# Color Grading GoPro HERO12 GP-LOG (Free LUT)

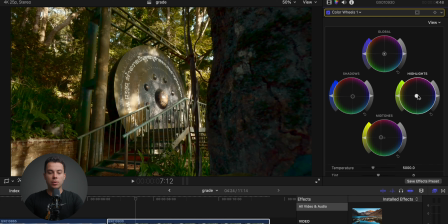I'm gonna go for like green with the highlights, I think, because it's a jungle. It actually looks kind of cool. And I'm going to add color curves and I'm going to select the speaker and select this point in here and basically remove the tint.
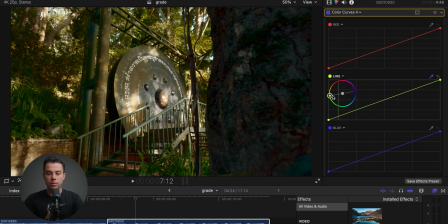Actually, I think I need to remove the yellow, the lime. I think lime will be the best. Yes. Just slightly balancing out the image to make it look a bit more normal. Just like so. This is the before and this is after. Looks much better.
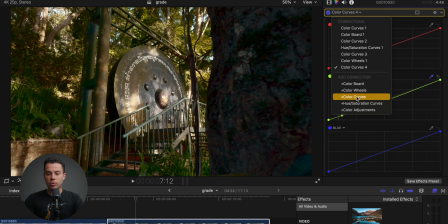And now I think I'm going to add HSL curves. And again, I'm going to desaturate the shadows, but not all the way down because I want to keep some saturation on this tree, just not that much. And I'm going to completely desaturate the highlights and slightly, I think,
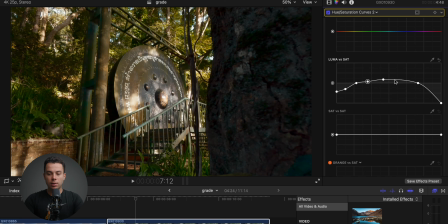increase the saturation in the midtones, create like a transition in here, something like that. This is the before and after.
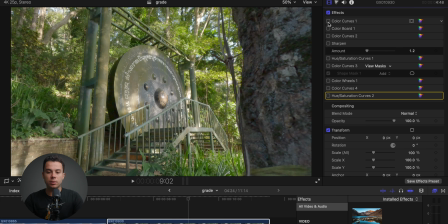Alright, let's go through the steps I took with this clip. First, I adjusted the contrast with color curves.
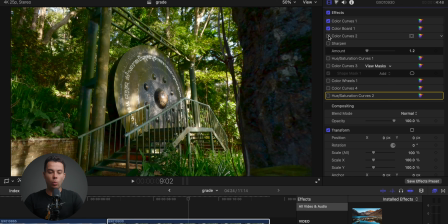Then I added some saturation with color board. Then I fixed the white balance and basically removed the green tint on the image. And then I added sharpness to make the image a bit more sharp. And this was basically basic color correction.
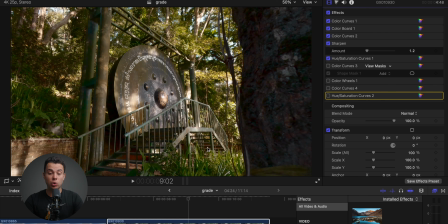Afterwards, I added HSL curves and desaturated the image quite a lot to make the image look a bit more vintagey. Then I masked out this plate thing and created a vignette around it to make it pop a bit more from the background. Then I pushed around the colors to yellow,
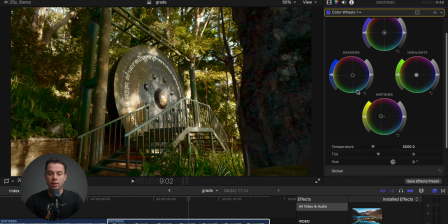green colors in the highlights and midtones and like blue, almost magenta, purple colors in the shadows. Then I balanced out the image with color curves to remove the yellow, green tint that I created with color wheels. And finally, I desaturated the shadows, the highlights,
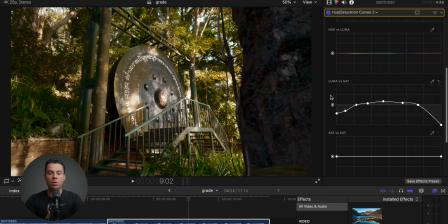and slightly increased the saturation in the midtones with the Luma versus saturation tool in the HSL curves. Anyhow, this is it. I hope you found this video to be informative and useful. Go ahead and download my free GP log LUT for the HERO12 down below. Don't forget to click like on this video and subscribe to the channel. And I guess I'll see you in the next video. Thank you for watching.